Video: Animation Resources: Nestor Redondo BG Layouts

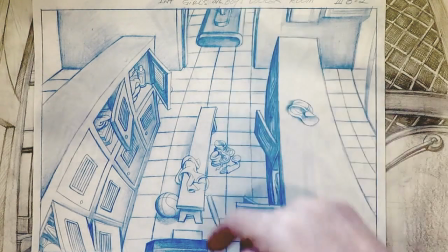(37:09)
There's a down shot from a reverse. So we were originally looking through this door.
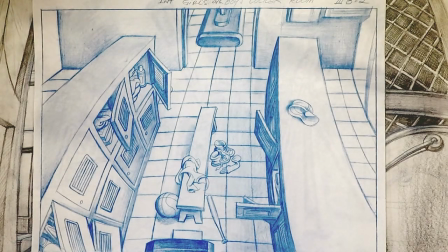(37:16)
If you notice, the stuff is placed exactly the same. There's the baseball bat, it's the same.
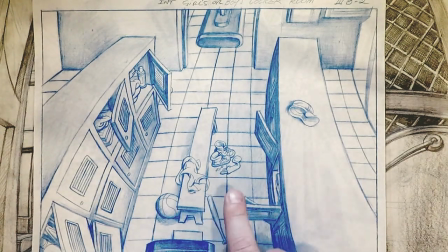(37:21)
There's the shoes. Everything is, maybe it's coming from this direction actually. But everything hooks up properly. We can see inside the lockers, and there's shaving cream or something in there.
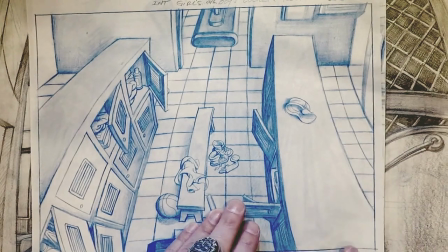(37:36)
There's a baseball hat. All these details.
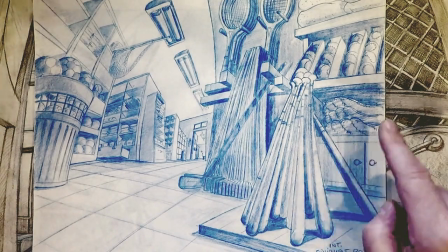(37:41)
This is the equipment room. So we've got baseballs, we've got baseball mitts, we have towels,
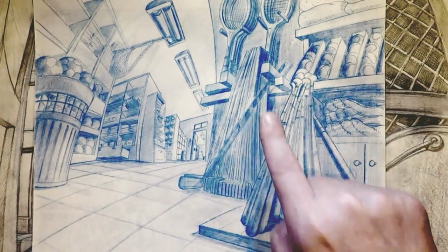(37:48)
we have hockey sticks and baseball bats and tennis rackets and balls of all kinds,
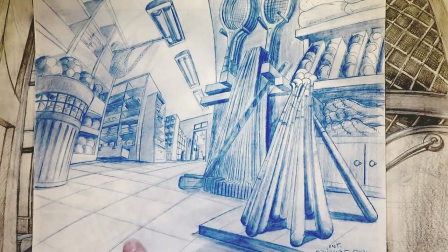(37:54)
and racks for them to go on, and going off into infinity here.
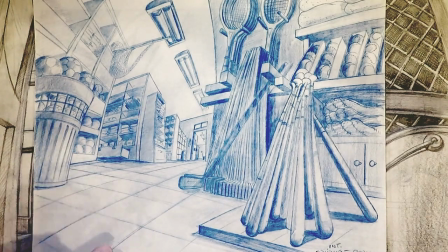(37:58)
Now, Bogus was a very small character, so he often had to do upshots like this where you feel like
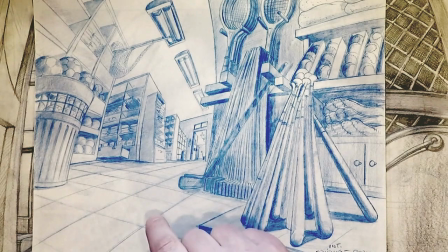(38:08)
the objects are 80 feet tall because the character is so small, and this is from his perspective.
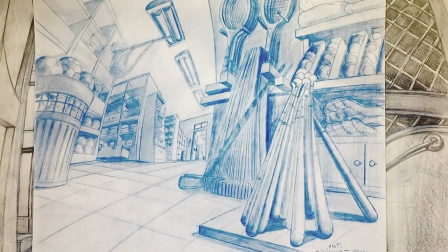(38:13)
But he draws it perfectly. That the plane of the lights on the ceiling going off into the distance that way is just perfect.
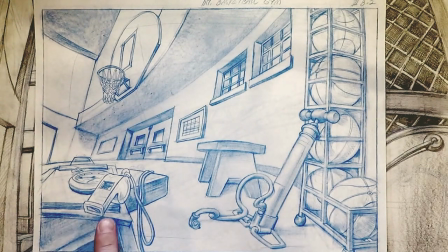(38:26)
Here's the gymnasium. We've got the coach's whistle and stopwatch and clipboard.
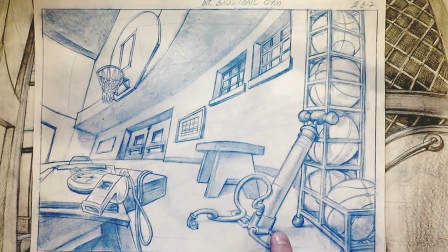(38:31)
We have a pump to blow up the ball. We have the basketball hoop.
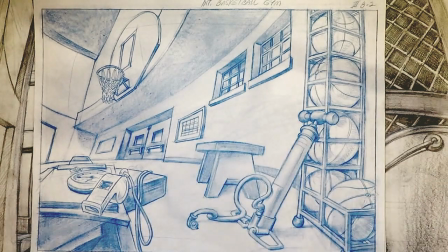(38:36)
We've got the doors, balls in a rack,
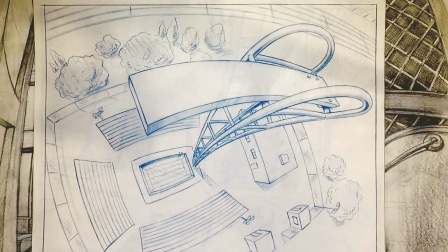(38:42)
the swimming pool, and again, there isn't a straight angle. There's not one straight line in this whole thing.
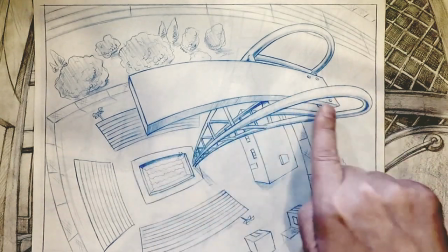(38:48)
Everything is a curve.
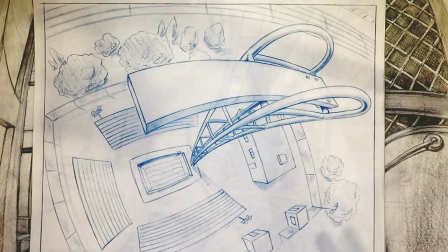(38:49)
The whole thing is made up of curves, and that gives it that kind of extra depth of fisheye feel. And he's keeping elements simple that don't need to be complicated. See, these are basically just boxes with windows on them.
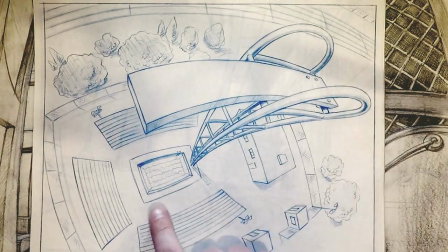(39:05)
That's all you need from this shot because it's in the distance and the focus of attention is down here.
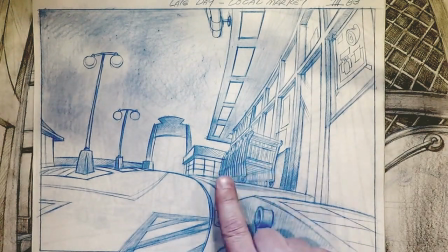(39:13)
Now we're in a supermarket. The shopping carts are stacked up.
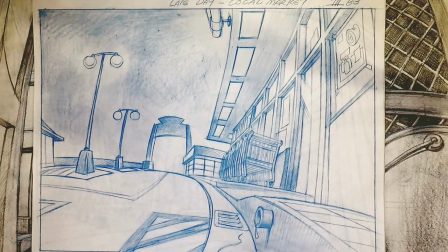(39:21)
This again is on the Bogus eye view, so he's down on in the gutter here, and it's obviously at night.
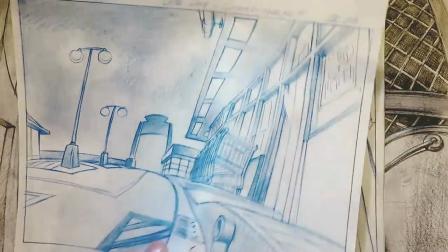(39:30)
We've got an ad up here. The details again are just perfect, and there's the inside of the store.
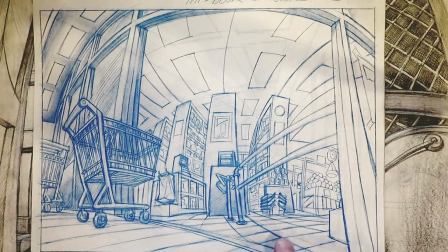(39:40)
It's got a checkout line with the bags all set, ready for the bag boy, and the shopping baskets,
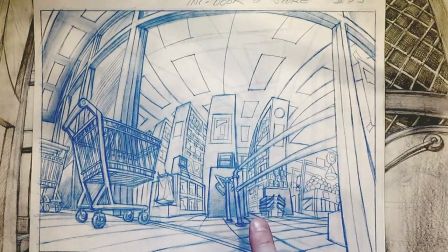(39:52)
produce, canned goods. He's designed the entire store.
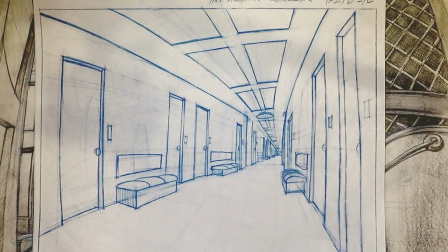(39:59)
Now the same thing in a hospital. Here's a hospital corridor.
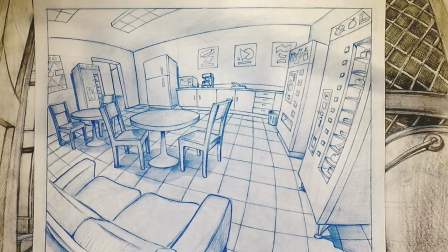(40:05)
Here's the inside of the cafeteria, which Ken pointed out to me. This is the lunchroom at Calico. He went, when he was going to do the cafeteria, the waiting room in the hospital, he went into the lunchroom and just drew that.
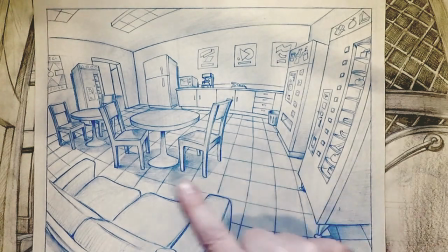(40:22)
So this is actually where the animators would sit on their lunch break.
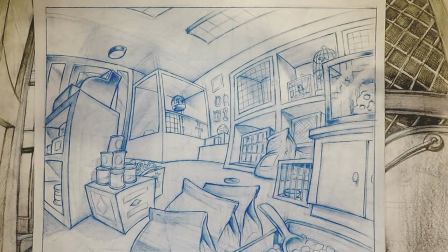(40:28)
Here we have a pet shop.
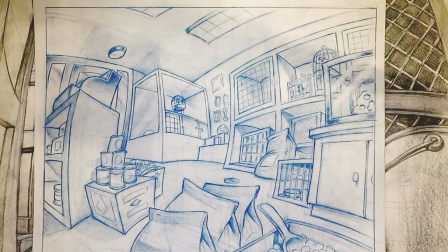(40:30)
Again, all the things, aquariums, birds in cages, food, dog food, pull toys.
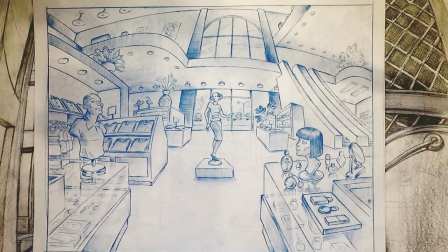(40:43)
Here's a makeup counter, a perfume counter at a department store.
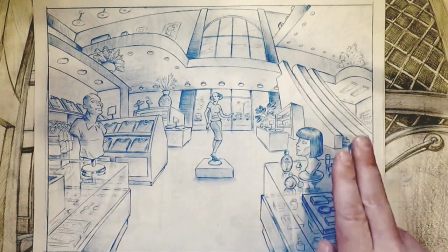(40:49)
Oh, man. Look at the beautiful design of that.
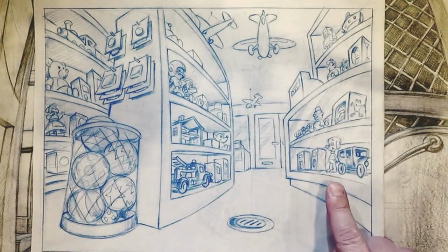(40:58)
Toy store. Even the things on the shelves are interesting.
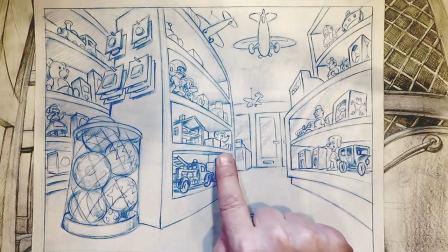(41:03)
You know, little frog, little dog, mouse bear, little football player, train,
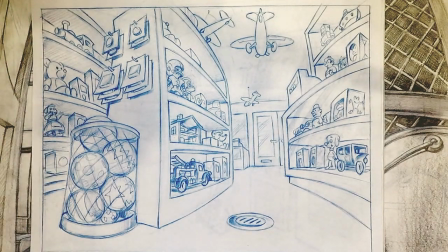(41:13)
girl, doll, some sort of policeman.